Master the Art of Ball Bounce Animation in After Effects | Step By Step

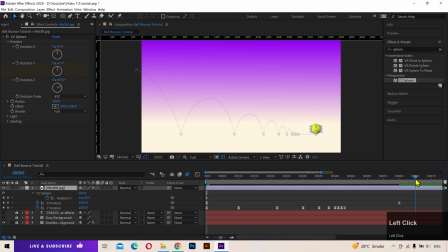488s
Go to frame 65 and add the second keyframe. Rotate the ball by 3 cycles, then go to frame 70 and rotate the ball a little backward to give it a more subtle effect. Press F9 to easy ease and pull this handle to the left to slow down the rotation at the end.
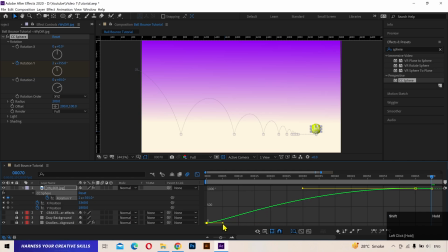507s
Tweak this handle just a little bit. Alright let's pivot to see what we've done so far. And we are doing great.
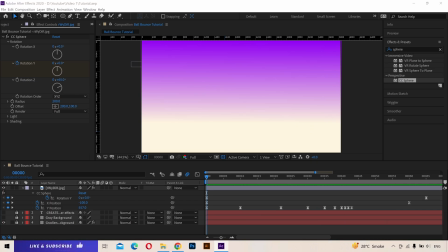By the way if you notice our value graph also looks like a ball bounce path but just upside down sometimes
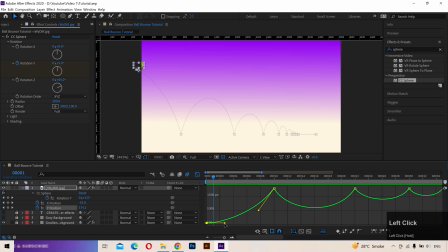538s
you'll need to bend the rules and tweak the animation a little bit to make it look like as you want and that's totally fine to enhance the animation further I'm gonna add some stretch and squash to the ball so when the ball is at its top speed and when it hits the ground
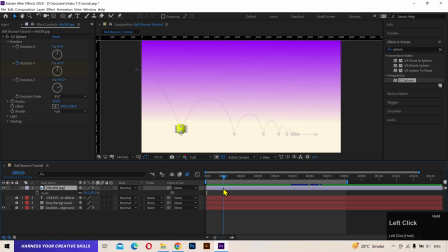555s
there will be some deformation in the shape of the ball press s for scale unlike the properties go to frame 1 add a keyframe go
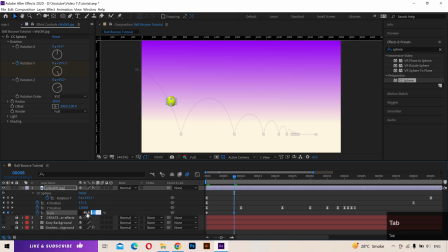570s
to frame 8 and change the scale to 45 and 55 go to frame 10 and change the scale to 55 and 45 so that when the deformation is happening the volume of the ball remains the same on frame 12 change the scale to 45 and
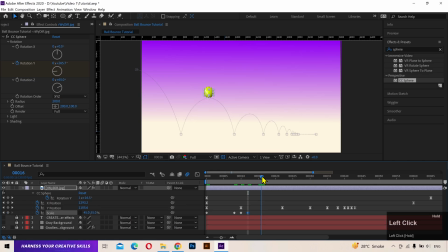586s
55 on frame 16 when the ball is at its peak change the scale back to 50% on frame 21 change the scale to 45 and 55 again when the ball is hitting the ground switch the scale properties when
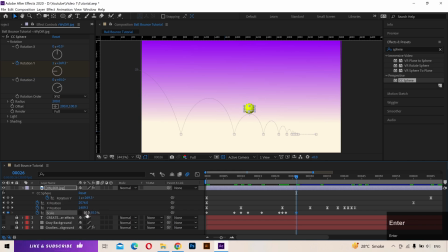610s
the ball is again at the peak on the third bounce change the scale back to 50% and that's it you can add this stretch and squash to the remaining bounces if you want but I'm just gonna skip it select all the keyframes press F9 to easy ease and let's take a look
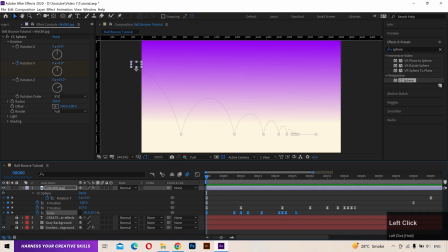629s
and see it's looking pretty good. Now I'm gonna add the shadow to the ball then tweak its bluriness and opacity. This is kind of a secondary thing to do but it will make the animation much more appealing. To add the shadow, duplicate this layer and create a pre-composition.
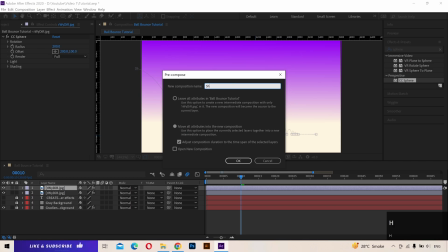648s
I'm gonna call it shadow.
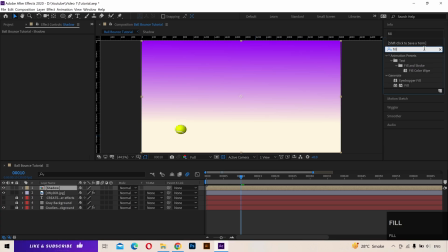653s
Go to effects and presets panel and search for fill. Drag and drop it and change its color. Make it a 3D layer, I'll link the scale properties and scale it down to 30%.
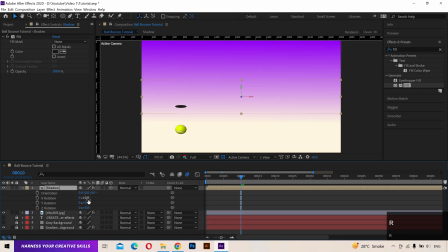669s
Change the X rotation to 180 degree. After that, align it with the ball.
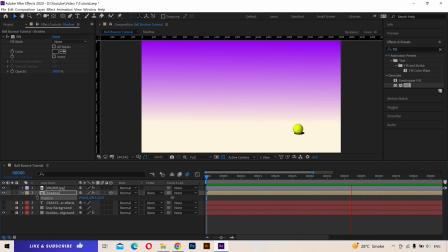To add the blur in a set for Gaussian blur, drag and drop it on the pre-composition. I want the shadow to be more blurry when the ball is at the peak and make it more visible when it hits the ground.
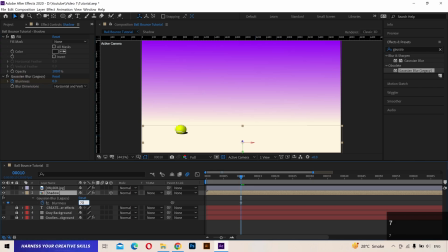704s
When the ball hits the ground, change the blurriness to 70. And when the ball is in the air, make the blurriness to 130.
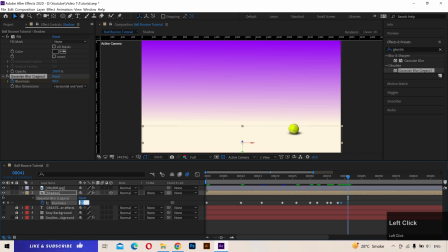Select and easy ease all the keyframes.